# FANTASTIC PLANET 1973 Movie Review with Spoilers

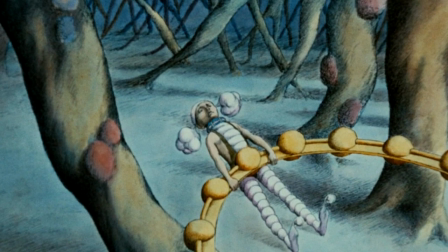(8:12)
One day, Tyr seizes his opportunity to escape into the wild while also stealing Tiwa's headphones.
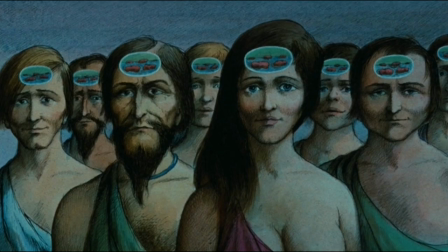(8:21)
He finds Oms out in the wild and educates them with the headset.
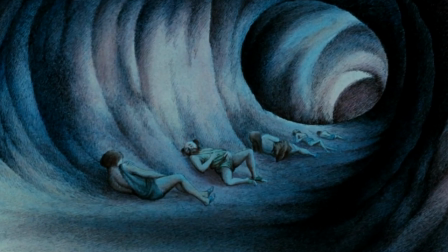(8:26)
By the end, the empathy really ramps up as we see how rough the
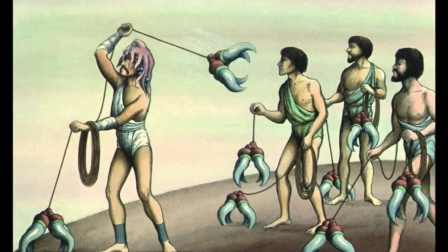(8:31)
lives are of the Oms when they are left to their own devices in the wild,
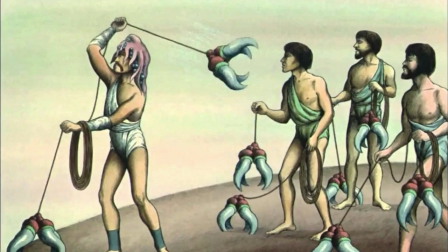(8:37)
because they are constantly under attack by larger animals.
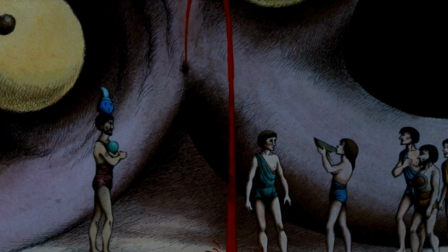(8:43)
They seek stability because on the savage level of just living to survive, they're not really living at their full potential. Now, the technical aspects.
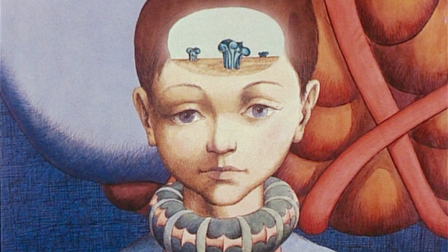(8:57)
Upon looking at the film, the most noticeable part of the animation is how unique it is.
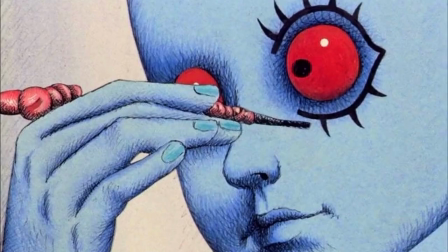(9:03)
The animation itself looks like moving art, and it is. The movement is very simplistic, created from stop-motion cutouts and fades to create the illusion.
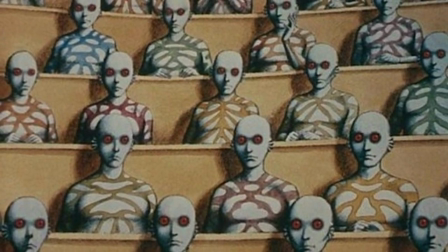(9:16)
It was balanced with detail, shading within the drawings.
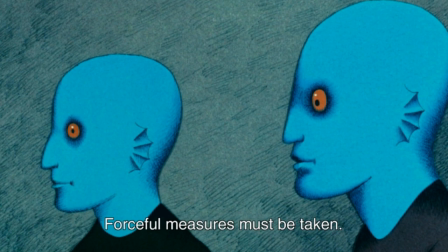(9:22)
Roland Topor's cross-hatch drawing technique lent a special warmth to the visuals,
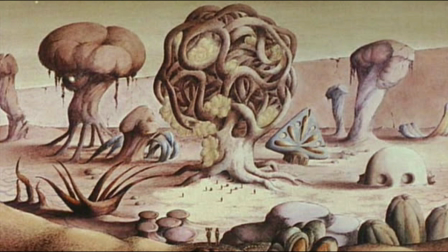(9:29)
a depth and charm as well. His production design applied his signature surrealism on showcase.
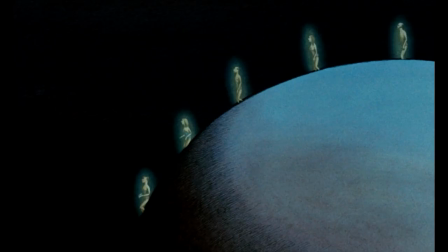(9:37)
The creativity of building the wonders of the world of GAM
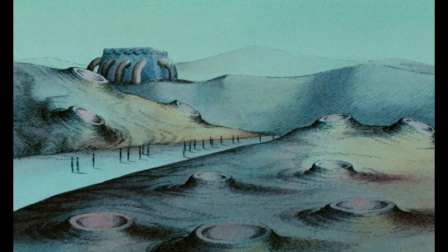(9:43)
screams to the audience that this is not planet Earth, and that is exactly what I was looking for.
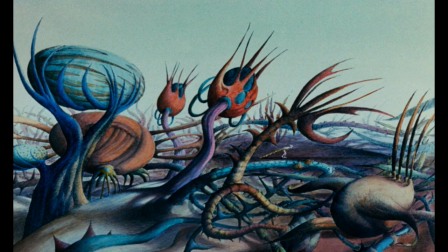(9:50)
This beautiful, strange world is geared in a psychedelic feast of oddities in a magical visual tapestry.
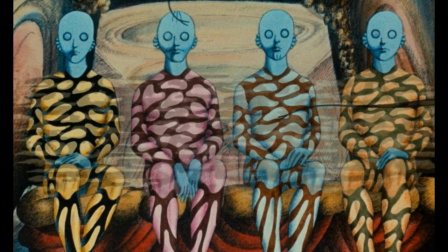(9:59)
One of my favorite scenes is the drag grandmaster's meditation scene, displaying an incredible spectacle of colors,
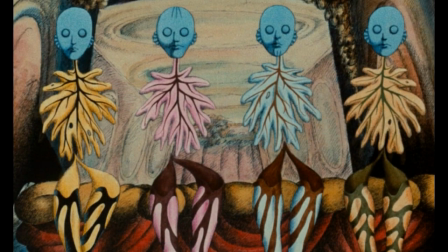(10:08)
shapes, to describe the amazing things that the drags could do through meditation.
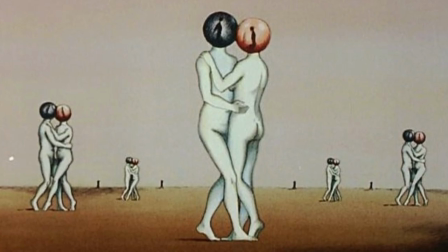(10:16)
The film's score was composed by Alan Gorger,
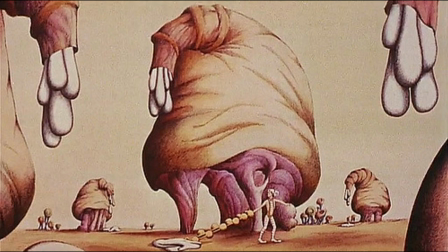(10:20)
who captured the wonderment of GAM as a mysterious place full of whimsy, danger, and surprises.
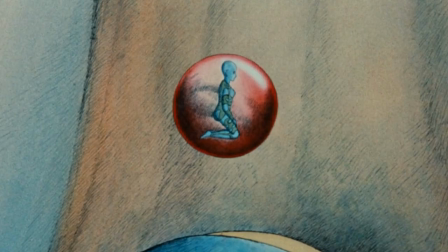(10:29)
You can hear all of this from the music. It's a huge part of the experience.
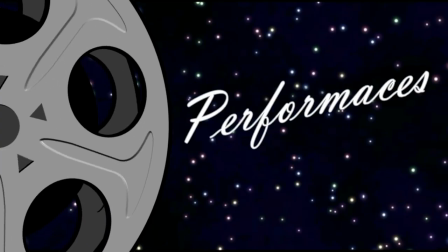(10:37)
Now, the performances.
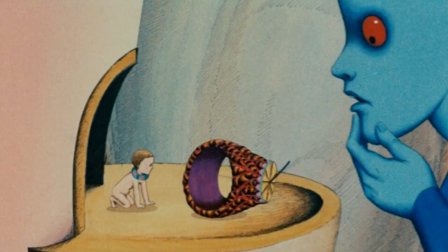(10:41)
The performances are kind of tricky because the animation really gives so little for facial expressions, and the voice acting is most often monotone.
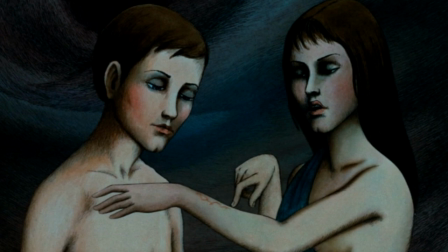(10:52)
Every once in a while, we may be privy to some emotional inflection, but it's very, very scarce.
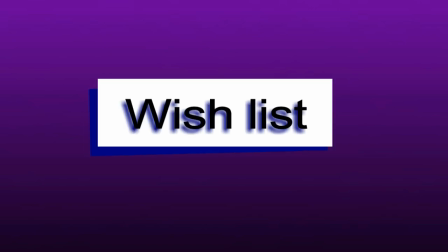(11:01)
Now, my wish list.
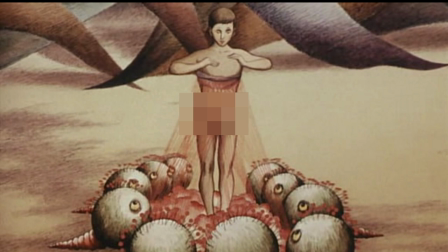(11:04)
I really wish that our society was more accepting of the lack of clothing featured in the movie.
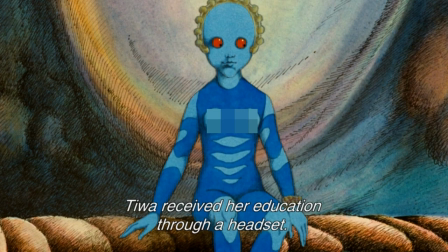(11:12)
I know it's a controversial thing, but I find it less of an issue with the movie and more of an issue with our environment.
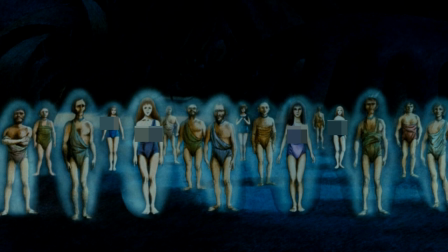(11:21)
It's one of the reasons why the film really never got the exposure I feel it should have. I actually didn't think it was gratuitous nudity, but I thought it seemed pretty natural.
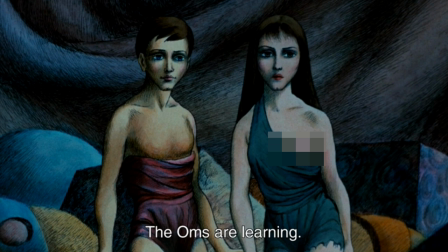(11:34)
And it suits the environment. The ending.
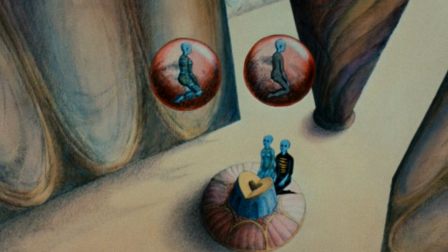(11:41)
The ending was satisfying enough not to disappoint, but I felt it was so rushed with
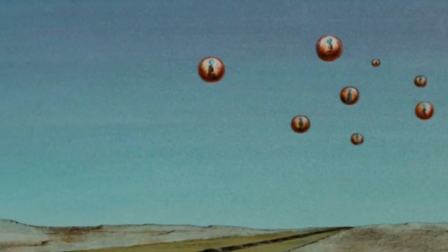(11:47)
exposition to tell us that some kind of peace was achieved between the drags and Oms.
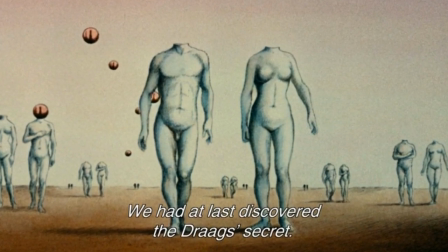(11:54)
Because of the challenges in the production, it isn't hard to imagine that the film may have run out of money and possibly even time.
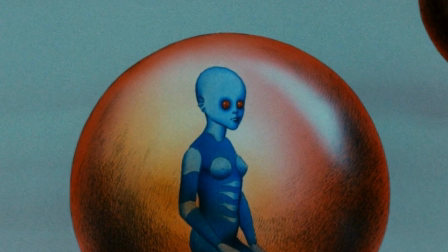(12:02)
But an extra 5 minutes could have been so great to polish off the visual story.
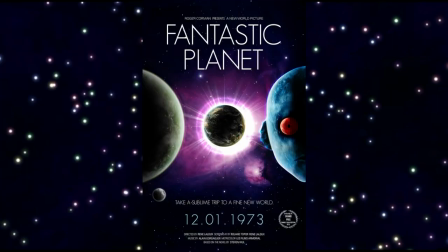(12:10)
My enjoyment. When the film debuted in 1973, it was a critical success.